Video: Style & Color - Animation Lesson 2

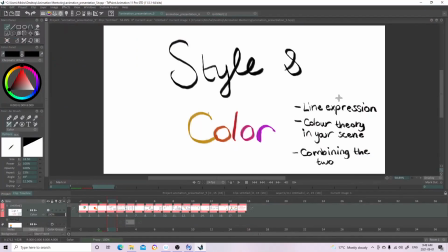Hi everyone, my name is Misha. I'm an animator at the studio ED Films, and I'm here to show you just more about animation, about style and color.
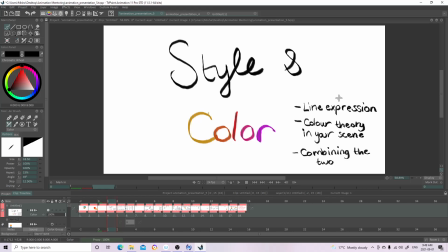So today we're going to learn about line expression and color theory in your scene, in your characters, and in your background, and also about combining the two. So this lesson will be mostly about style and color.
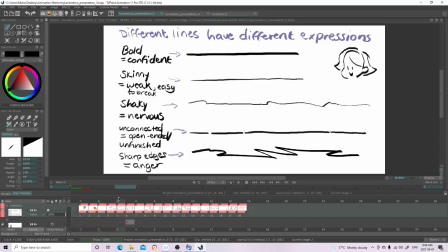So let's get started. So my teacher, when he was teaching us about old art, Renaissance art,
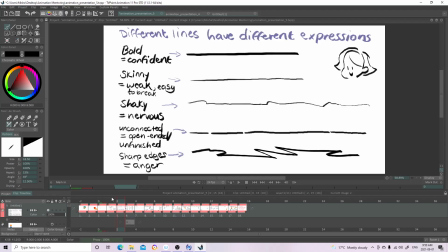abstract art, he was teaching us about different lines can have different expressions. So for example, this line over here, this straight bold line, it symbolizes confidence,
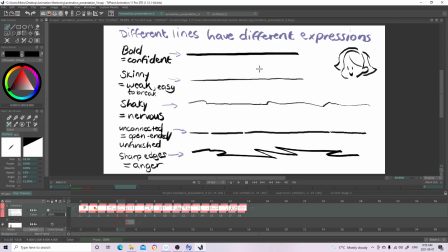because it's bold and it's, straight, and and this line over here, it's skinny, so it's like it symbolizes kind of like weakness because it's skinny and it's easy to break.
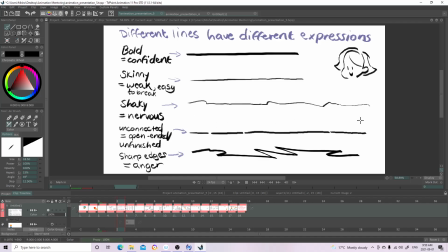This line over here, it's shaky, and usually it like shows nervousness. Like, I think artists who are nervous or have a nervous personality, they end up drawing quite shaky.
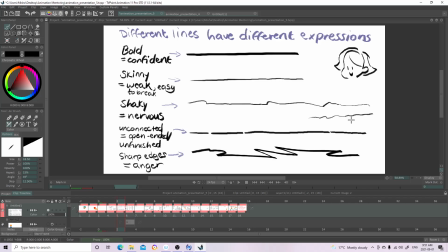And my teacher, he was telling me that you can tell who a person is. Like, you can see a person's personality just by the way they draw. So let's say if you're like a soft person, you'll have very soft and round like drawings,
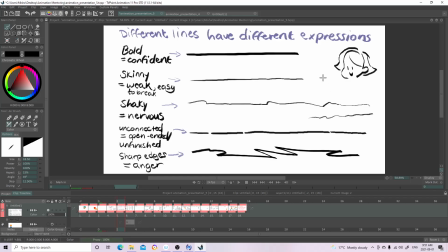If you have a sharp personality, you would draw very rough with like rough edges and stuff like that. So he was just telling us that lines like this where,
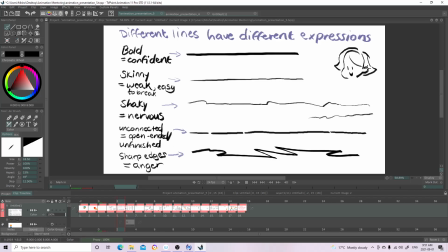I even did it here, like it's open-ended, it's not connected together, it's unfinished. Like, that's basically what it symbolizes, like something unfinished, something without really an ending, or like there's an opening.
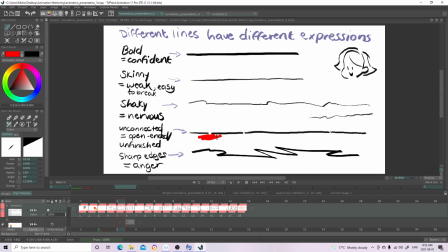And if there's color around it, it seems like the color can like seep through. So that's what that means. And then
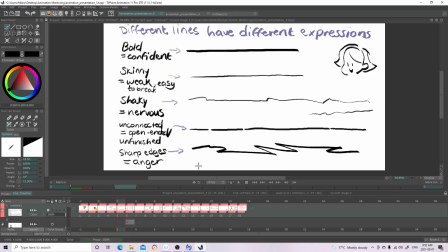this line over here, it's like sharp edges, and here this symbolizes anger. Like, when someone's angry, they draw like this, like with a bunch of sharp edges. And
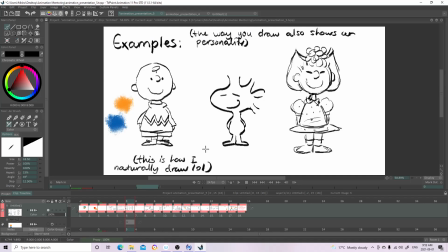here's an example. I got some Snoopy characters from, not Snoopy characters, but characters from Charlie Brown. And here I drew Charlie, and this is kind of how I naturally draw,
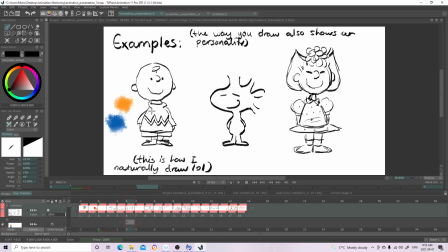and it's like with very shaky lines because I'm kind of like a nervous person, so I notice I tend to draw with like shaky lines often. Here these lines are bold, so they seem like very confident, and here we have like sketchy
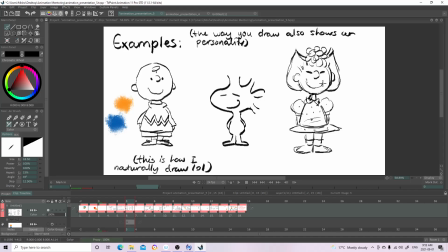lines, like some artists, they draw like this, and like even these are like open-ended lines here. And some artists, they draw very sketchy.